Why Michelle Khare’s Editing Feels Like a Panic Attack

This is well, I don't even know. This is a problem with the cinematographer. But it's almost like maybe the editor could have fixed it, actually. They're cutting back and forth.
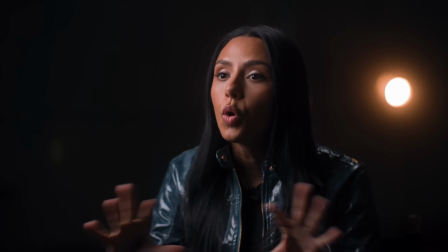505s
The light goes from the left side of Michelle to the right side. Left, right, left, right. It feels like I'm watching a ping pong match. It's very distracting.
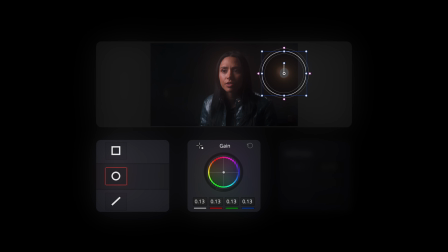513s
And that could have been removed with a simple little masking out, and it would have looked super clean.
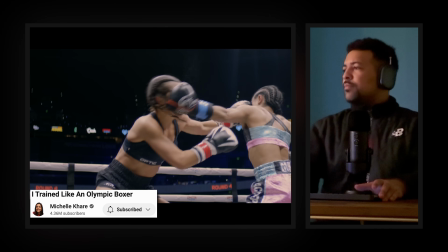519s
That's so bizarre.
He was an amateur boxer. He lived on the road with a traveling circus.
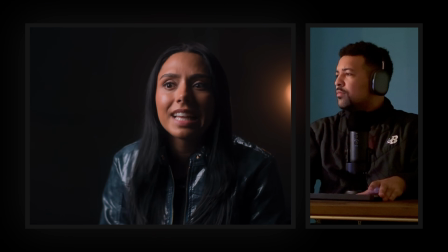529s And some people theorize that he was actually helping the Secret Service identify counterfeit coins. Sound familiar?
That's a crazy flex. Instead of showing Houdini, she's showing all of her past challenges. That is one of the cleanest ways to send the audience to your other videos after this one is over.
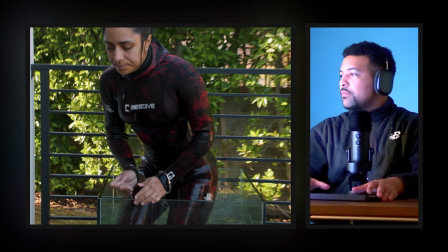551s
That is smart.
Training in a fish tank in my backyard can only get me so far.
That was a good one to keep in as well. That is one thing I didn't feel throughout this entire sequence until they cut to that.
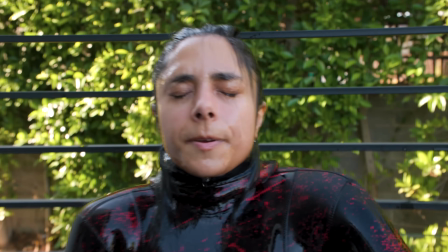565s
I didn't even consider that water is cold. By having the little, it adds an extra bit of depth to the story, an extra obstacle that you weren't considering. The more obstacles, the more issues, the more challenges you can add to the story, the more rich it feels and the better the payoff.
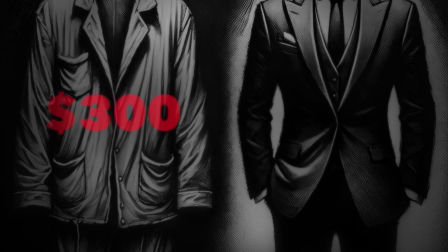585s
That's the difference between a $300 editor and a $3,000 editor.
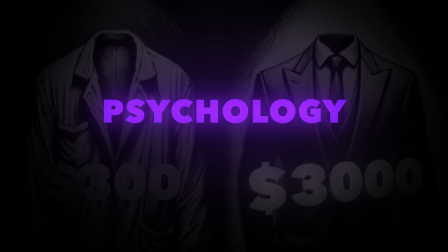591s
psychology. Only a few editors get it, like Amog.
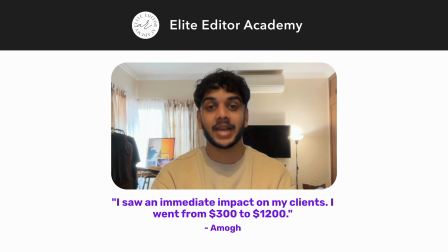594s
He was charging $90 per edit, getting overlooked by clients, and didn't think my Elite Editor Academy would be worth it.
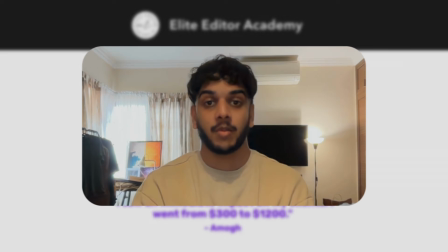601s
But after he joined,
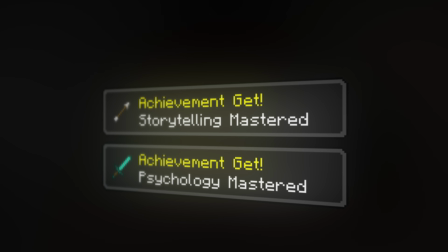603s
he mastered storytelling and client psychology in a few weeks and landed a $1,200 a month retainer.
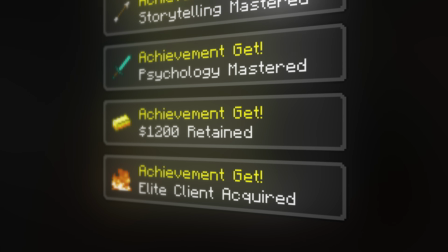611s
He also edits for one of my 600,000 subscriber clients, and the client pays extra just for his feedback.
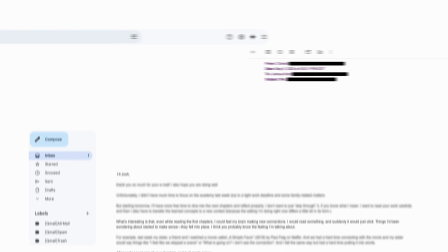618s
And look what Chantel said!
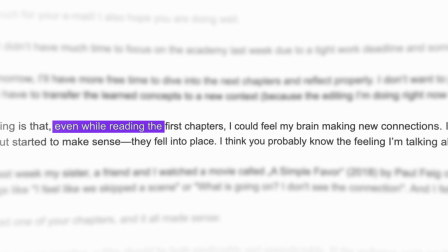619s
I watched every single breakdown on your channel, but even in the first few chapters of the program, I could feel my brain rewiring.
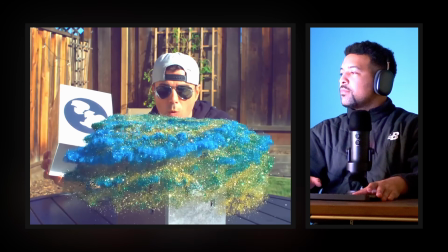627s
The link's in the description. Click it right now.
Mark Rober is the internet's greatest engineer, responsible for some of the most viral inventions of our time.
If you don't watch Mark Rober, this music that's playing underneath means nothing to you. But if you do, this is pretty much Mark Rober's theme song.
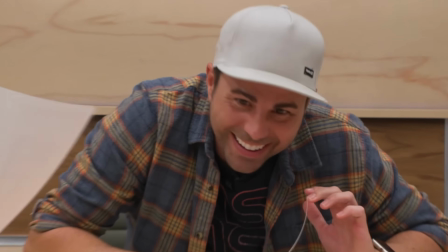644s
So it's very clever and cheeky of them to play his theme song as he's revealed.
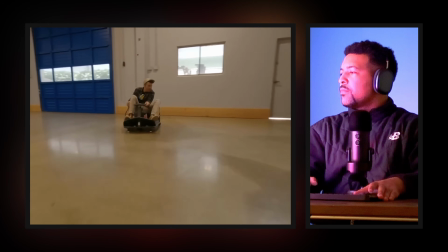650s He invited us to his larger-than-life engineering lab, where all the real magic happens.
While introducing Mark Rober and showing off his crazy stunts, the sound design is a bit more suppressed, a bit quieter.
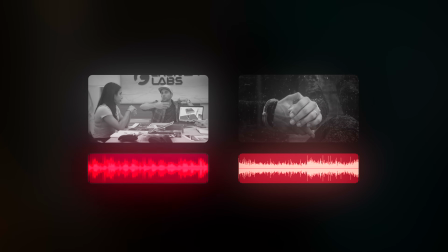663s
If the volume of Mark Rober's sound design was just as loud as Michelle's underwater scenes, the underwater scenes wouldn't have nearly as much power, because it sounds just like a little introduction of a new character.
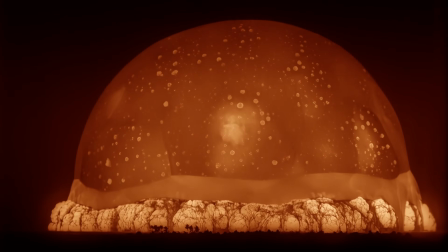676s
You need to establish a sense of scale. Like, look at this nuke. It's huge, but how big is it?
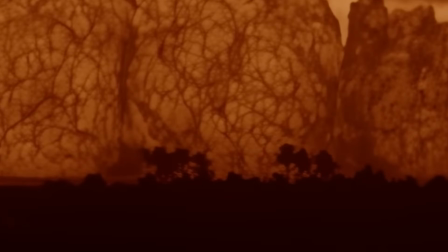682s
Well, just look at those trees. Oh my gosh, the trees are freaking tiny. You always need a frame of reference so that you can understand the magnitude of what you're looking at or listening to.
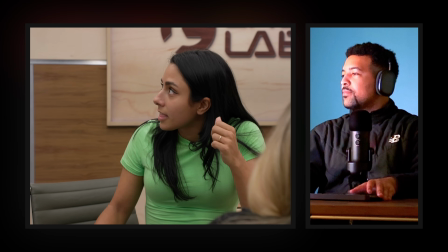694s Mark started getting a bit carried away. 2 tanks like this with hungry piranhas with like a trapdoor.
I like Mark Rober's theme, and I love that it was used at the start, but I believe it would have had more impact if we only played his theme one time. Because by going back to it, sure, you could say, oh, it's a leitmotif,
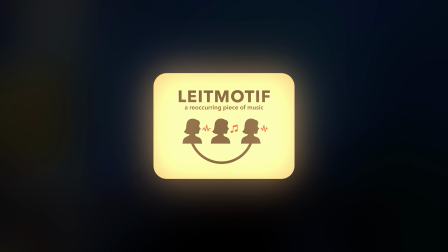712s
which is a reoccurring piece of music that's going to trigger a certain memory or association with a certain person. But it sort of robs the quirkiness of the first time it was played, and now it seems a bit played out to me.
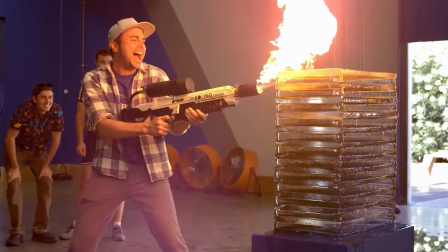727s
In this case, if we're saying Mark Rober got carried away, we should play some music kind of like this.
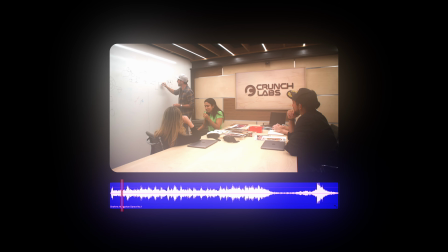734s 2 tanks like this with hungry piranhas with like a trapdoor. This trapdoor would come up and they would come in.
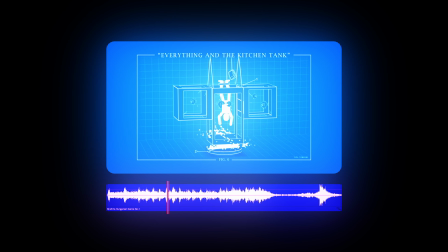739s Of course, you got the toaster coming down this way.
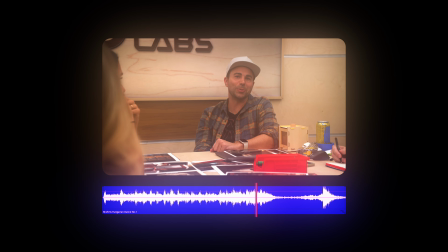743s Oh, I will say you're not allowed to transport piranhas across state lines. Don't ask me how I know that. Are you filming this in California? Yeah. The worst.
That's just an example of how a simple music switch can completely change the emotion of the scene.
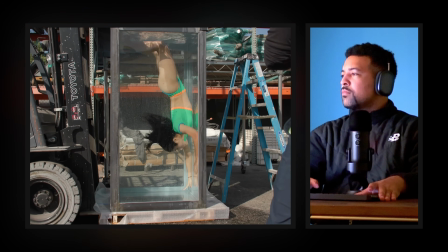756s This is one of the only times I get to train with the tank before my final performance.
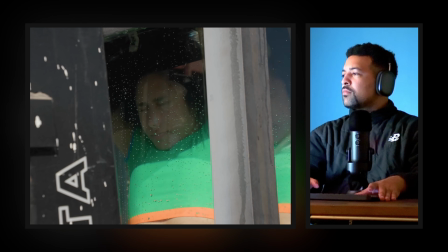Now, I don't know where this particular scene is going because I haven't seen this, but if I was editing this, I would make sure to show that she has improved a lot, but she's still missing something. We need to show that she has made dramatic improvements. If we don't show that, then all the other scenes prior were a complete waste of time.
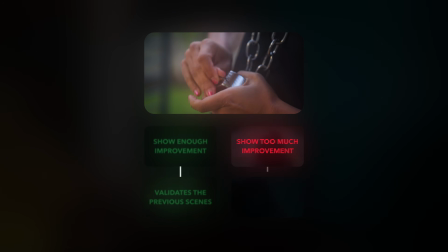788s
But if we show too much improvement, well, what are we worried about? There's no tension.
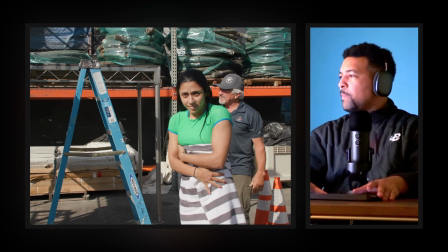792s But I was getting increasingly frustrated because my breath hold times were actually starting to get worse.
Oh, even better. Her breath hold times are getting worse? That's better than what I suggested.
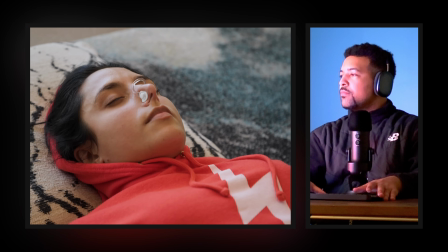805s I'm a very goal-oriented person. I want to hit certain times, and being told, stop thinking about the clock and just let yourself float away.
That's so smart. I love what they just did.
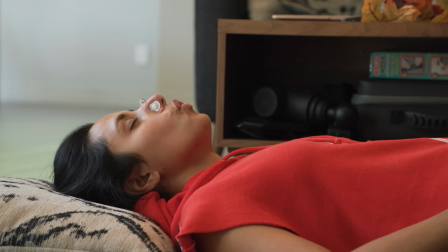815s
Even while she is on the carpet, safe inside a house, they're making it sound like she's underwater. She's not actually in danger, but we feel the danger because they're using the same sound design that they did when she was underwater.
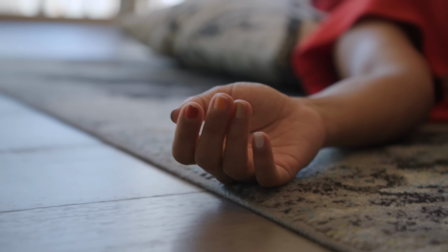832s
That's just such a nice touch. She can't escape it. And look at that. What a great shot right there.
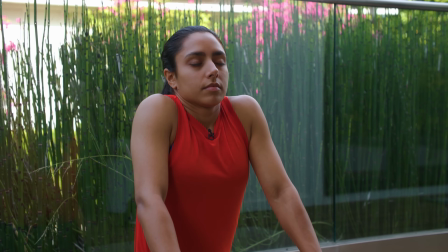838s
The human face can reveal a lot of things to you, but sometimes you can look at other parts of the human body and it will tell you a
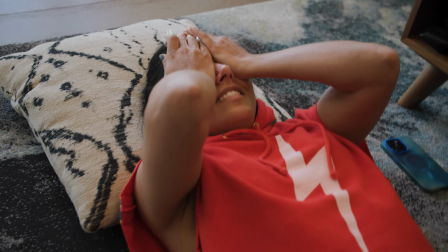846s
completely different story or tell you a more intense version of how the person is feeling,
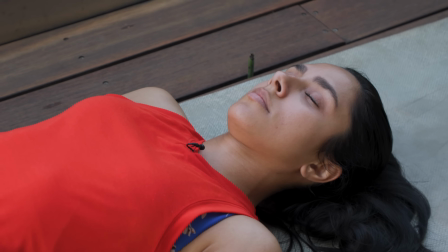851s
even if their face doesn't show it. That's why these super close-up shots are so essential.
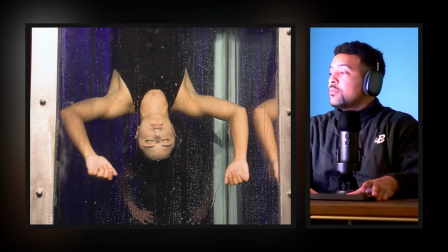857s Is it clear?
Yo! I love the sound design to feel the heat of it.
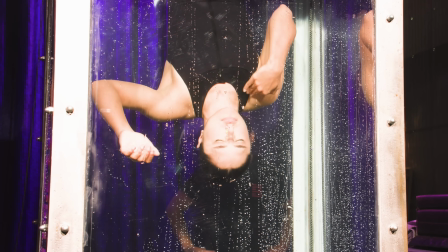867s
And I guarantee they got that shot after it happened. Like, I don't think they were just filming this at the same time.
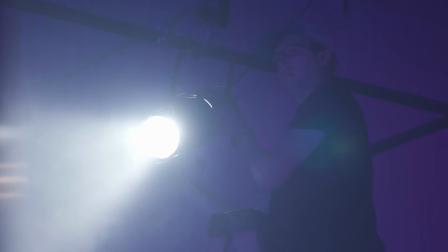875s
And that's one of the things you got to tell your clients, guys. When you react like this to something, freaking film what made you do it. I look down. What am I looking at? The keyboard. Get a shot of the keyboard. It's so obvious, but I swear there's so many clients that just don't get it. So the editors, you gotta whip them into shape.
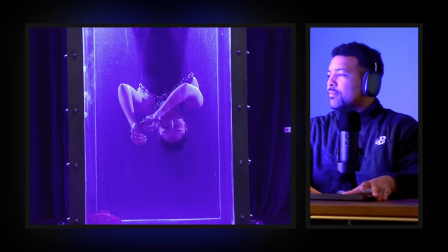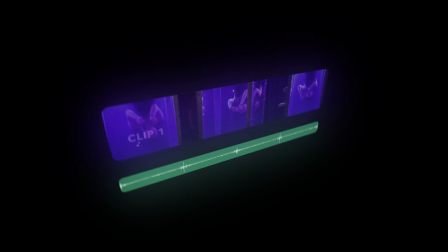901s
Ah, clever. They were timing the clicking to the cuts, but then they timed the tick to her removing the handcuffs.
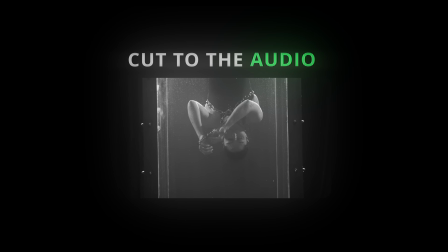912s
Cut. Cut. Ching! They broke the pattern the moment I got used to it. That's a perfect way to subvert expectations.
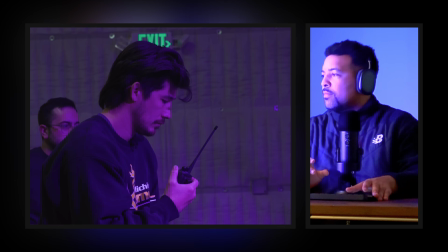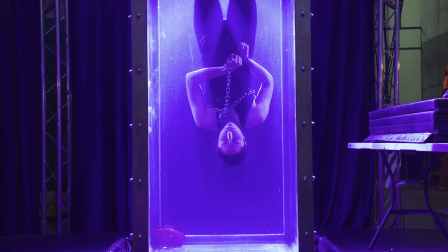931s
I love the anxiety-inducing editing they're doing here. All the shots of Michelle are just her kind of struggling a little bit. And then they kind of like make you think, oh, she's fine, I guess. And then just boom, straight up drown in action.
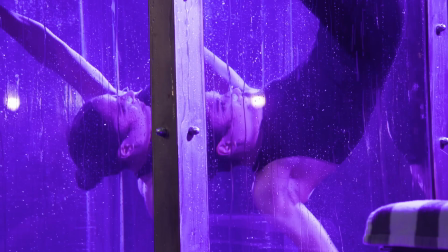945s
The escalation of tension, it was so quick. It's almost like a partial jump scare.
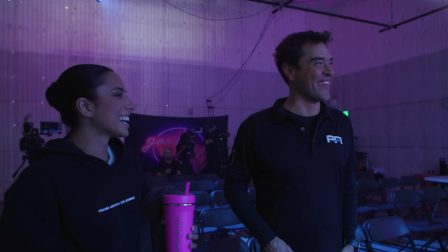950s
That scene was so good, it almost made me forget about the 12 viral editing secrets.
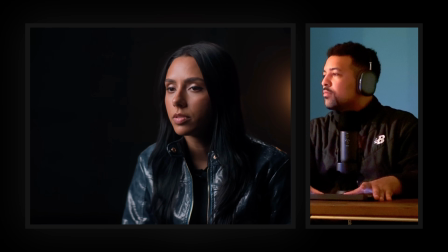956s
Links in the description.
I'm not even hitting the benchmarks I could in the pool to make all of the time, energy, and teamwork worth it.
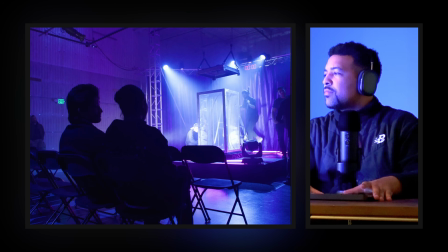965s I get one shot tomorrow.
That's one of the few times they've used slow-mo, and I think that was the perfect time to do it because it projects the feelings that she's having.
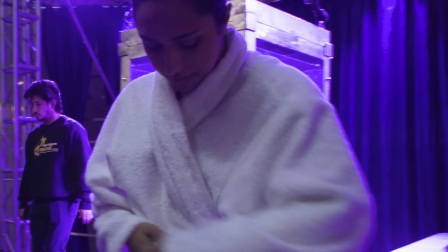977s
She feels slow. She is barely progressing, and this footage being slowed down gives us that same feeling.
And this is the perfect place to be for performance night.